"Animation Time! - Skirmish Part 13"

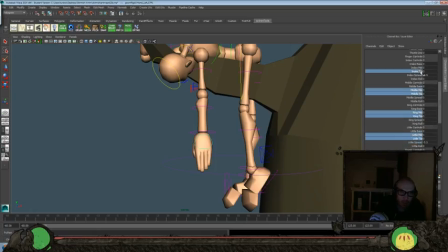2984s
And we'll do just a little bit of curl in the mids and the tips, just so it's not so straight there.
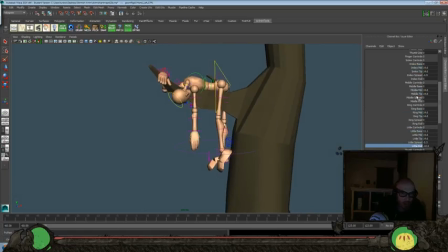2994s
A little bit of roll there. And push the mid there a little bit more.
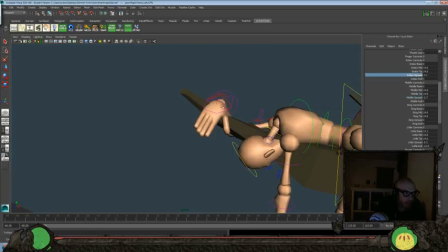3003s
Okay, and let's look back at this hand.
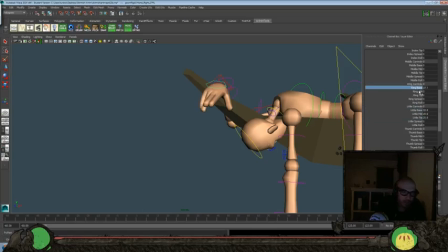3010s
Do that. Like I said, something just a little bit different for today. We can just have some fun doing some posing, doing some layout for our shot, and help stuff that just helps the storytelling overall of this,
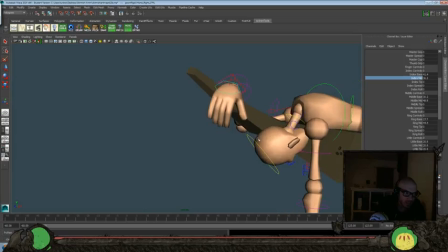3022s
rather than looking always at just the movement, but this way we're looking a little more at the composition,
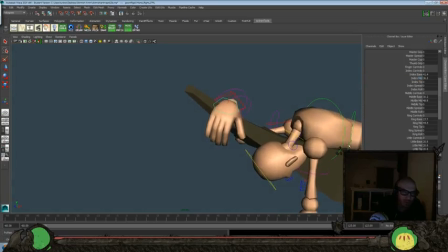3028s
which is always fun.
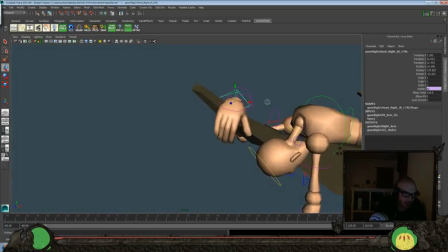3033s
And again, probably if I was to, what I usually do in shots that would be more for a reel or for a client or something would be
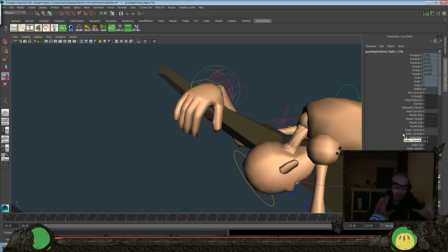3042s
to do this stuff kind of first, just so that I could get the composition, so that I can work the animation a little bit more around there.
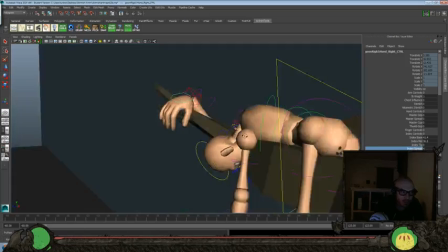3048s
But I was thinking of, you know, what would be fun to share with you guys and hang out with you guys about tonight, and I thought this would be something a little bit different,
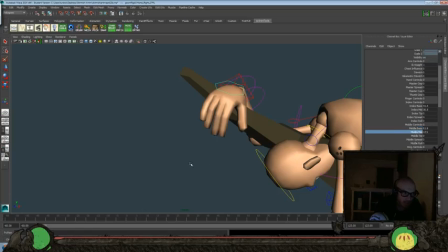3057s
still keeping in our same kind of main vein though. And I know we're actually getting close to our time, but I want to still do a few more of these characters here, so maybe we'll make this one a little bit longer. We'll see. We'll see. I know I'm at least going to do one more because I want there to be not more characters of one of the armies versus the other.
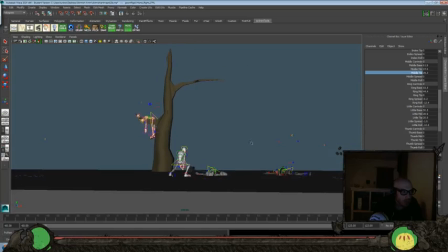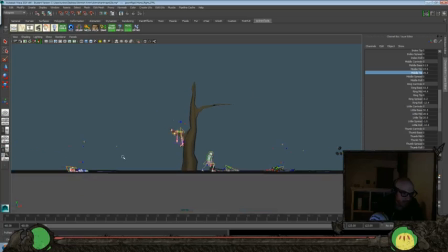3098s
See, just the layout's kind of a little more interesting here. I think we need a couple more here.
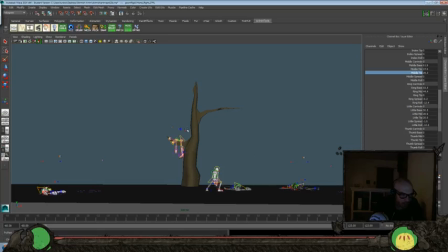3108s
Maybe another one there, because this is, I think this layout works pretty well here. But I think we need a few more over there. And maybe a character like up in this space here.
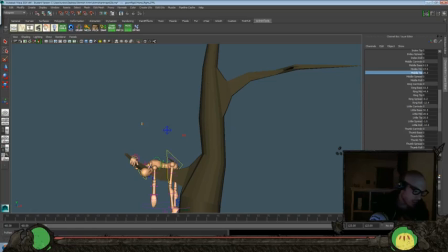3124s
Let's change his color a little bit more. So go here to our hyper shade,
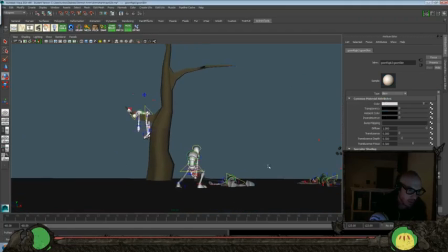3134s
and I was gonna throw one of the darker characters, the darker army here, but I think the white works better in the background overall. There. Let's go do that, but just add a little bit more there. Okay.
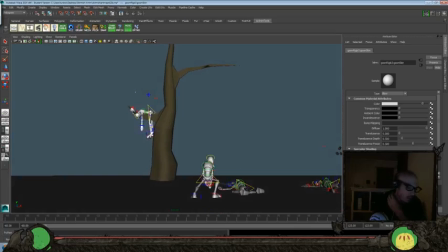3153s
So let's go ahead and do at least one more. Maybe we'll do a couple of these tomorrow too. It's kind of fun doing these with you guys.
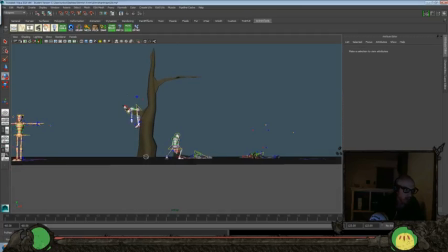3160s
Okay, we got another one in here, and because I wanted this whole thing just to favor this last kind of pose here.
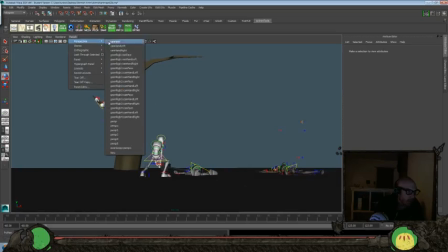3168s
So I think another character being up, let's kind of look at that camera angle that we were looking at before.
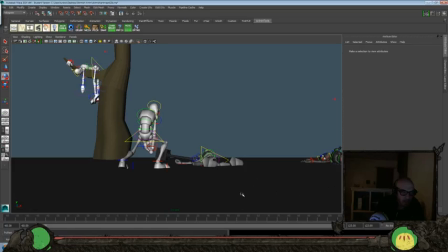3174s
So I think another one being up, kind of occupying this space might work really well. Get that kind of flow of movement here, and maybe one over there in that space. Again, let's just kind of make sure that we're not
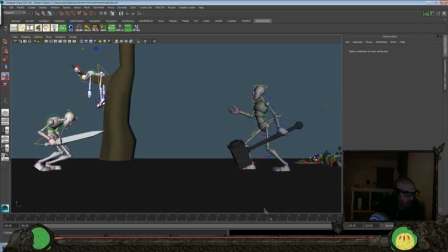3195s
losing any of our big silhouettes by having these characters blend through there. But I think one over here, we don't really use this space very much, so I think that might be fun there.
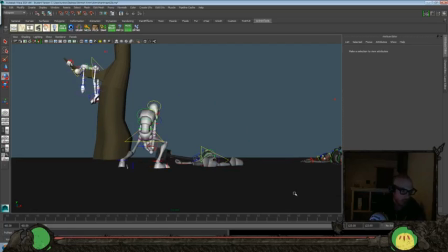3212s
So go ahead and throw one right here, and maybe it'll be with its back to camera here. So let's go ahead and do that. Switch back to what we're looking through perspective 1.
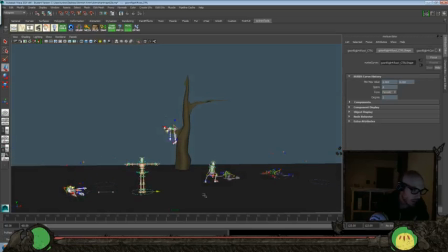3228s
And let's try and get this character here.